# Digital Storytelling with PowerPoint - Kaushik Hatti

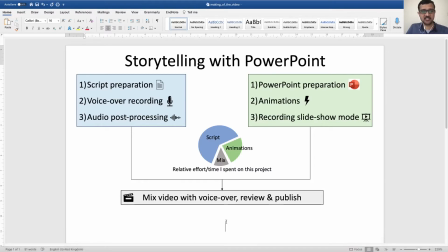(0:00)
Hi, I had recently made a video to share my PhD journey and many people had asked me how exactly I had made. It was very well received and they wanted to know what software I had used to make the video.
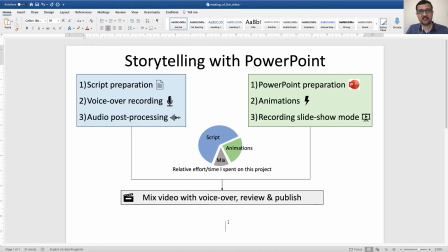(0:14)
I had used Microsoft PowerPoint and they had asked me what steps I followed and so here I am sharing the steps and some of the tricks that I have used so that you can make your own videos in Microsoft PowerPoint. So large part of my time was spent in script preparation.
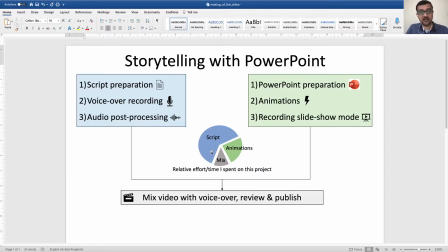(0:33)
I received help from the public engagement team here at the University of Dundee in the UK. And then I prepared the presentation in PowerPoint, added animations and recorded the slideshow mode as a screen share or screen recording.
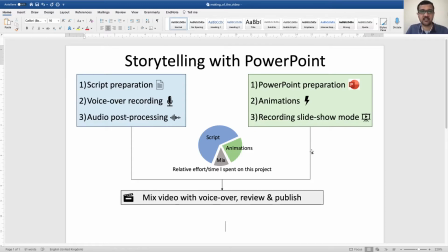(0:53)
And this recorded screen was mixed with the voiceover recording. This is what was published. I will put link to my original video and also share the slides so that you can follow along.
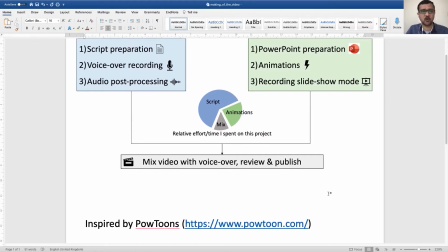(1:10)
This work was inspired by Powtoons. So if you don't know Powtoons, I encourage you to check their website. They offer options to make or generate pretty animations and pretty videos. They are really cool. I was inspired by their work.
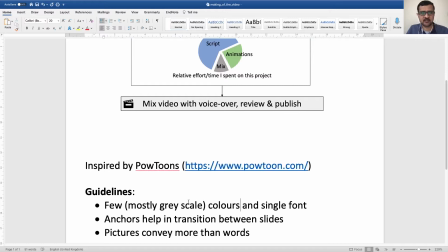(1:27)
I had followed some guidelines like most of my slides are grayscale with few exceptions. I have only used single font. I have put some anchors or retained some parts of the slide
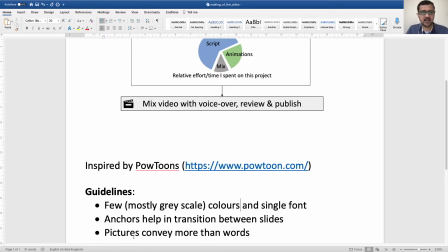(1:42)
constant between the slides and have used pictures to convey more than words.
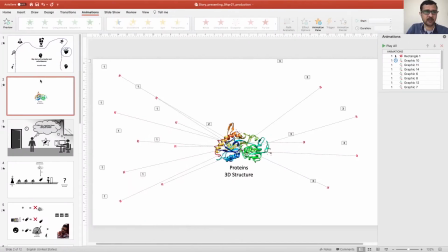(1:48)
So I I will tell you what it means so going back to my slides by the way I will make these slides
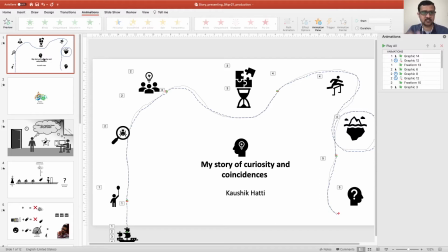(1:54)
public so that you know I'll put the link to this slide in the description you can download it and check this out so as you can see most of my slides
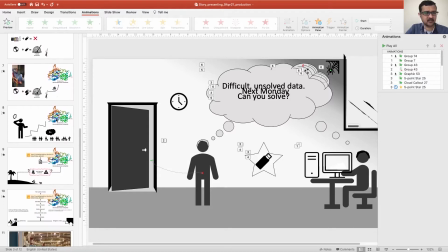(2:06)
are gray scale you know I different shades of black or gray but
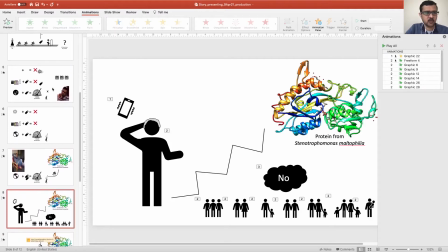(2:11)
I have also kept some part of the
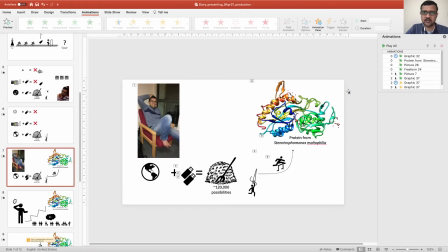(2:16)
slide constant for example if you if you look at this part this of course this is colorful because this is this is the image of a protein and this protein is the hero of my of my story so however you know I have kept this part constant between the slides for example you know if I go to several
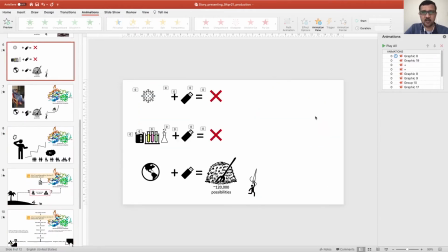(2:35)
slides and this part remains this part remains constant so that it will be easy for on the eyes to follow not only there but also you know
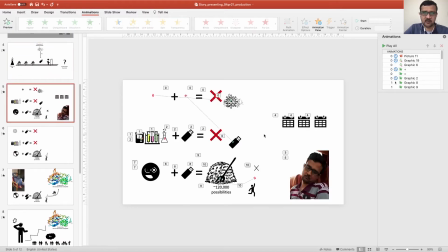(2:44)
between this slide and the previous slide you can see that this is constant and also this reference point is constant between the slides so when
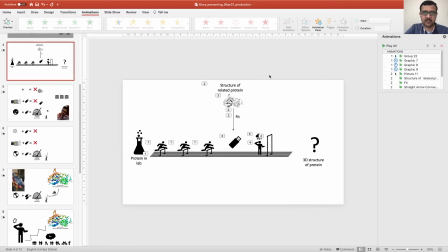(2:54)
you view this in animation mode it will be easy on your eyes so you will not you
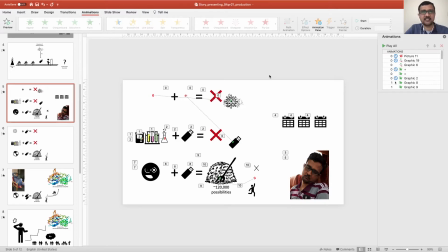(2:59)
will not be the transition between the slides will be almost you know clean I would say I don't know what other words to use but yeah so this is what I have used and And I have used some pictures like this to
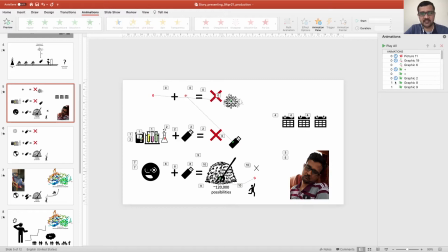(3:13)
convey some phrases like here I have used the needle in the haystack picture without actually stating needle in the haystack in my original script. So these are some of the guidelines that I have followed.
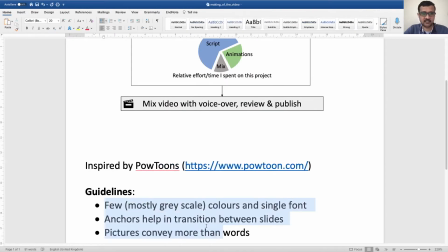(3:27)
So we have just looked at these options, I mean these guidelines.
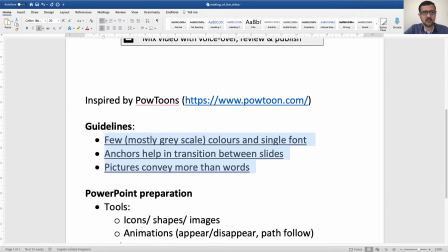(3:32)
Now seeing looking at what tools were available and what I have done with the tools.
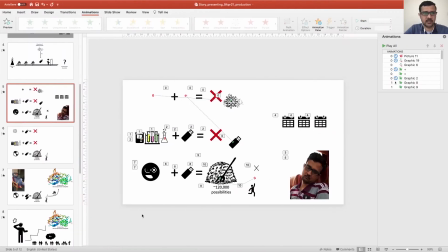(3:38)
So, just to give an overview of tools, I'm already assuming you know all these things.
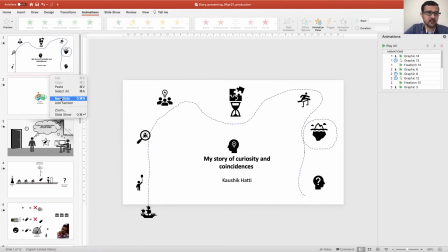(3:45)
Sorry. So, if I open a new slide, I don't need this text box.
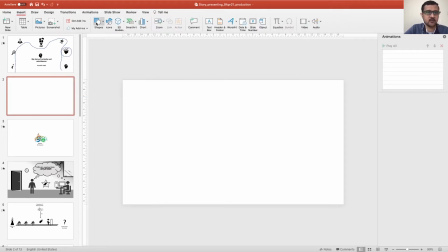(3:51)
So, I will just insert. You can use various shapes. For example, circle. And there are several icons. There are several icons here. So, I have used most of the icons from whatever was available.